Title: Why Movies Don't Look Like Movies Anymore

But now it is just easier, it's more editable, we can fix it later,
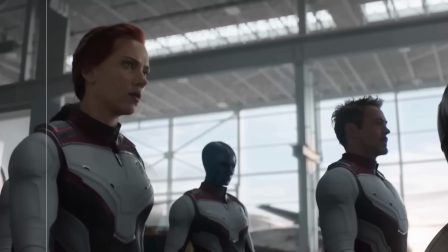991s
and that is a problem because now our brains, like I said, we know what CGI looks like. And when it's bad CGI, it can turn you off really quick.
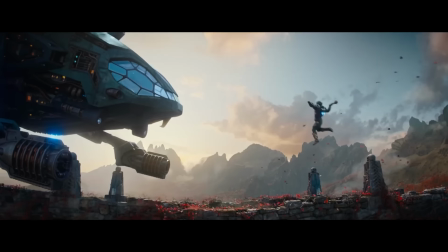1000s
And with the CGI overuse, everything, even if it's impressive, it feels weightless.
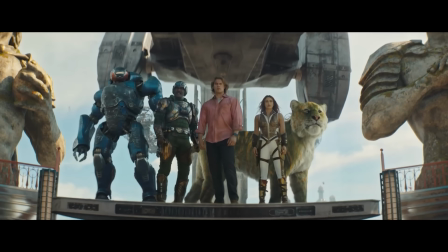1007s
It feels like it has no consequence to it. Too smooth. Everything's too smooth, too clean, too polished. Miniatures give you imperfection. They give you happy accidents when they're being built.
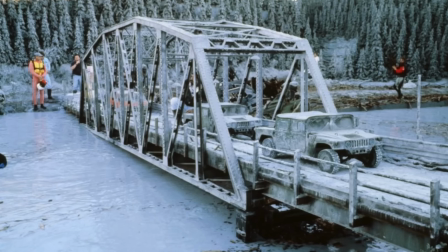1020s
They give you texture and a realism that your brain responds to.
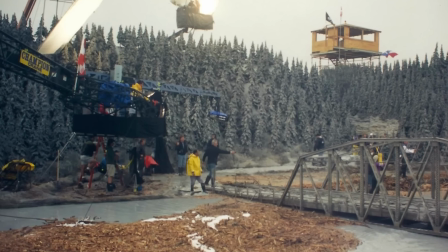1025s
And that's all part of the old smoke and mirrors, the art of filmmaking that is lost. Now, this isn't a anti-CGI rant. I fully believe that CGI is essential. We should use this, but we should use it as an enhancement, not as the whole thing.
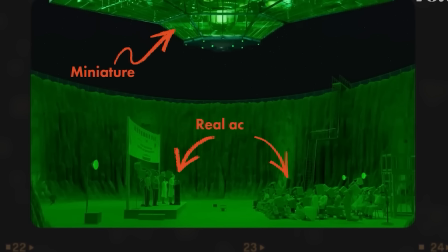1044s
Again, look at Transformers. Look at Lord of the Rings. Stuff that uses it sparingly to enhance what is really there,
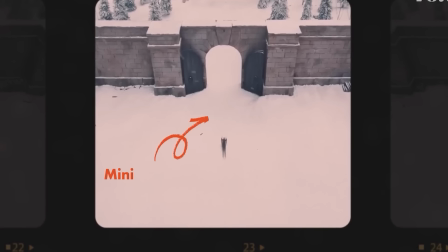1052s
that's when all of the best of the old art of filmmaking and the new concepts in filmmaking come together to make something great that could be iconic and last forever. But the best movies understand that, and they use it to enhance,
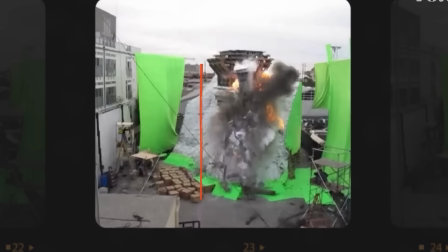1069s
not replace, like those films, like Lord of the Rings, a great example. Transformers, great example.
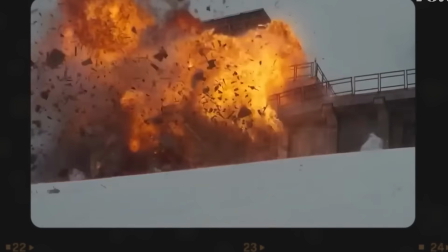1074s
More matte paintings we need too. That helps. More miniatures, more on-location shooting.
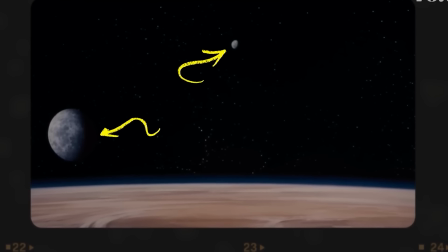1081s
Physical versus digital, our minds tell the difference. Digital armies layered in with real armies, that stuff helps sell it,
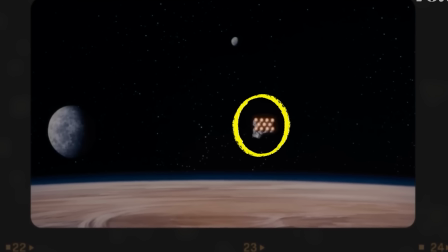1090s
but because you have the real with it, it changes everything.
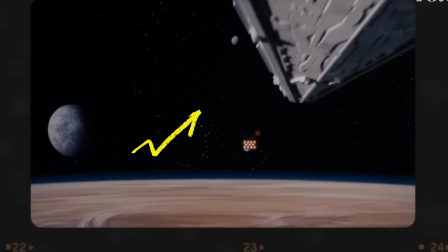1095s
And that balance and the art of filmmaking that we had before is lost.
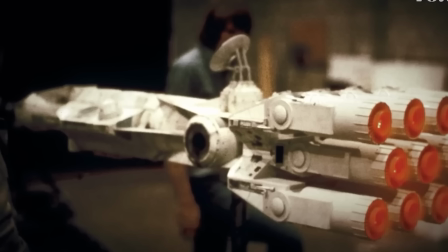1100s
You get too many people saying, well, that's outdated, we're not doing that, and they forget what made those films so special that they're still trying to recreate that magic and borrow from them today. And why does it matter? Because miniatures, you could say, well, they're not real either, they're small, but they exist in the real world.
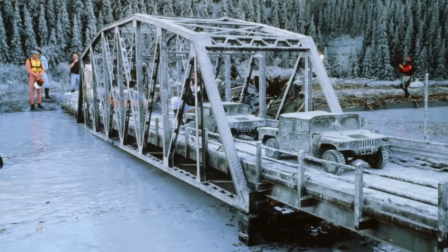1121s
They're built from real materials. They're really there. And emotionally, that makes them more real. To our brains' perception, that makes them more real because they exist, because they were built, because they were lit, they were photographed, they were grounded in realism, even if they are fantasy.
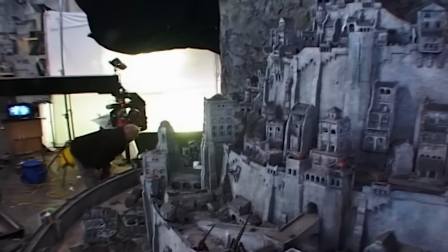1143s
They anchor the spectacle. They give movies shelf life way beyond what CGI by itself can do. And in an industry that's obsessed with speed and increasingly diminishing the art of filmmaking, they become inconvenient to them. Nobody wants to commit to a vision when they can just change it in post with CGI. So will miniatures ever return in a widespread way? I can only hope so. It's not just miniatures. It's on location shooting, practical sets, and all that stuff is to come.
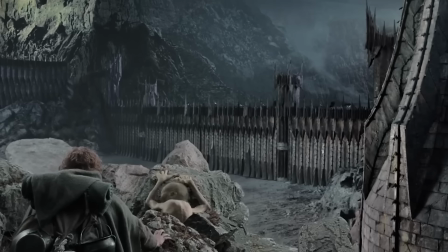1181s
Film versus digital, all that stuff is to come. We're going to get to that.
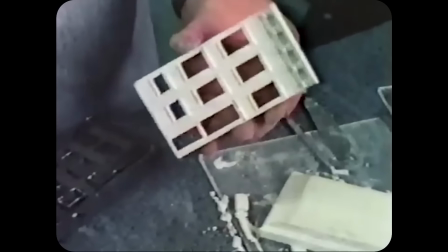1185s
But if this video inspires one young filmmaker, I'm a filmmaker myself.
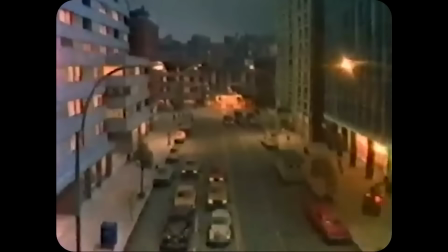1190s
I love the physicality of everything. And don't believe that shooting on location is more expensive.
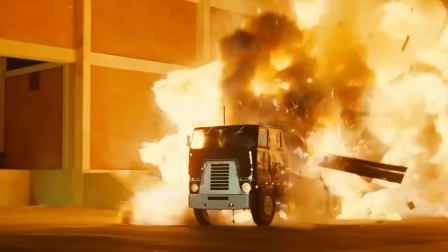1198s
As an independent filmmaker with tiny budgets, I save money by shooting on locations that exist,
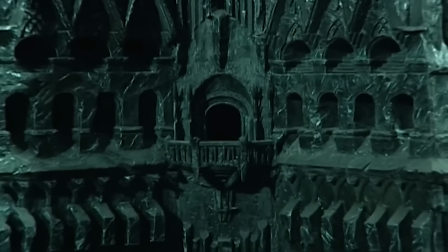1205s
that I don't have to build, that I don't have to create with CGI. So that is a myth that's running around out there. But it is time for those, if this one person out there that's making films, if they say, you know what, he's right, I'm going to build something again.
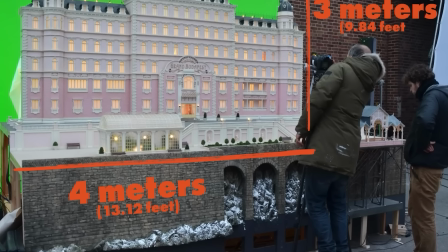1220s
I am going to create something real again. I'm going to go on a real location and film, then I've done my job. We got to do it one at a time. And we're going to dig into this more, film versus digital, on location, all that kind of stuff.